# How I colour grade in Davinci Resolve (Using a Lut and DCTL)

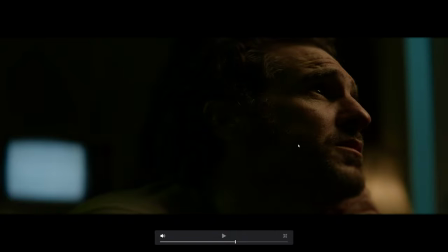get it so it's more closely related to this light here so this is before and this is after so that's looking pretty good now we might want to desaturate it but we'll call that good for now now there's a couple of things we can do to finish this image off one of them
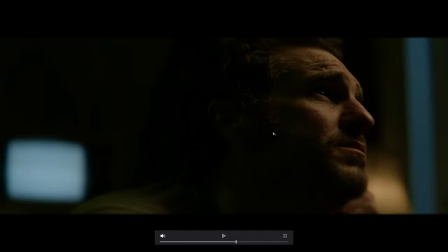is we're going to put a blur around our image to get us a nice vintage look and then we're going to add some
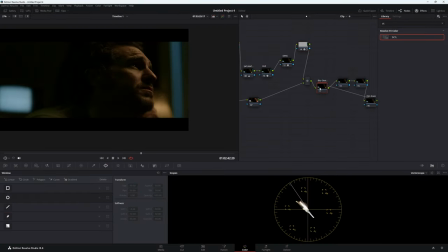film grain so let's go to our blur and oval we don't need these nodes we didn't use them in the end so with that blur we want to go to our gallery and we're going to go to
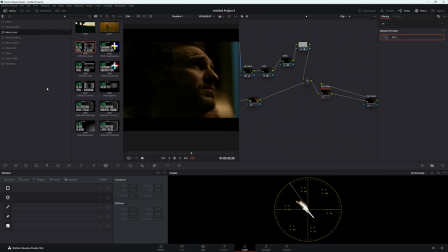mono so i think it's in lens it is now we're going to use the blends wide because we shot this on anamorphic
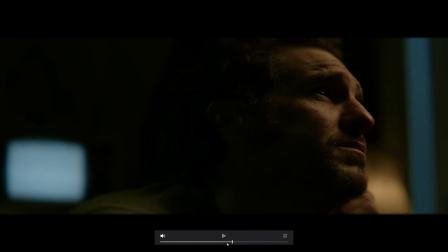it's put this oval around our character here so before and afterwards now if you feel like
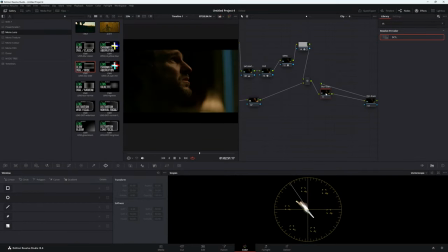that's too much what we can do is we can expand this just highlight it show compound node and then you can actually expand these a little bit to
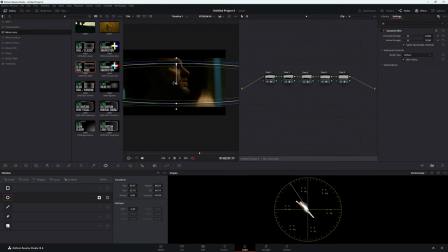get our images that we like a bit more you don't have to do this maybe you like the fact that it's hitting his eye now to get out of this just right click exit compound mode so
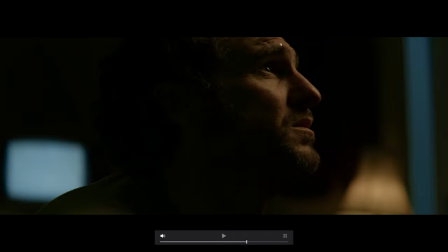let's get a good frame so this is before so just pay attention to the top of our image here and then this is afterwards and we've got this really nice blur going on which i really like it gives us a nice vignette blur vignette now in our last one we're going to do film grain and
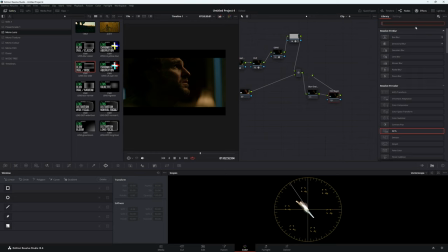again always make sure your film grain is in last i can't stress this enough so film grain put that bad boy on i like a lot of film grain so 16 millimeter 500 t
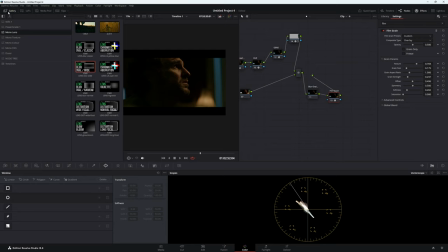i like my grain size small though get rid of this garbage and let's go to advanced controls put
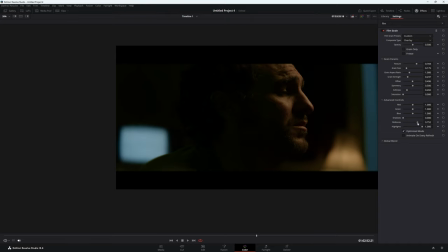those shadows all the way down and bring up your mids bring up your highlights because film grain lives in the highlights and let's
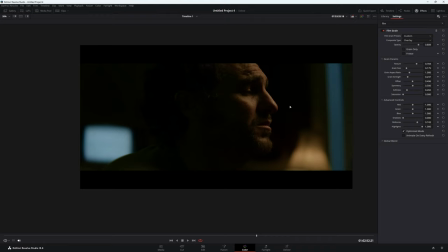put our opacity right up because youtube will compress this a lot too
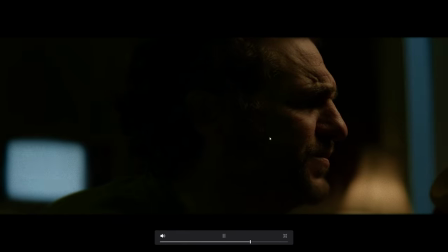much okay so let's just have a look so now we have this nice film grain going on we have this nice blur and it's really playing into that horror vibe but
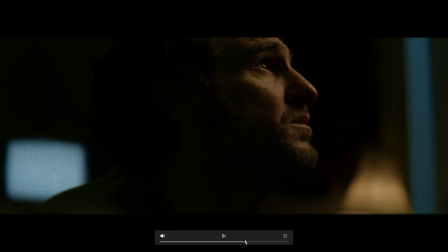that's about it there's probably some other things we could do but I feel like this is a good finishing point for this video we have a nice looking image here skin turns look good we have nice separation from the background we have this nice vintage vignette blur going on boom grain looks good all
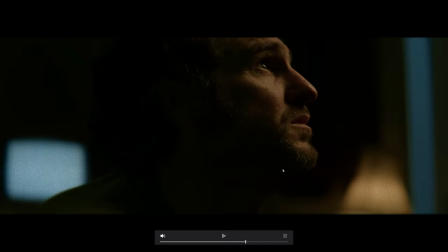in all very happy with this look make sure to comment below on what your thoughts are or anything else you'd like to see i've been drew and thanks for watching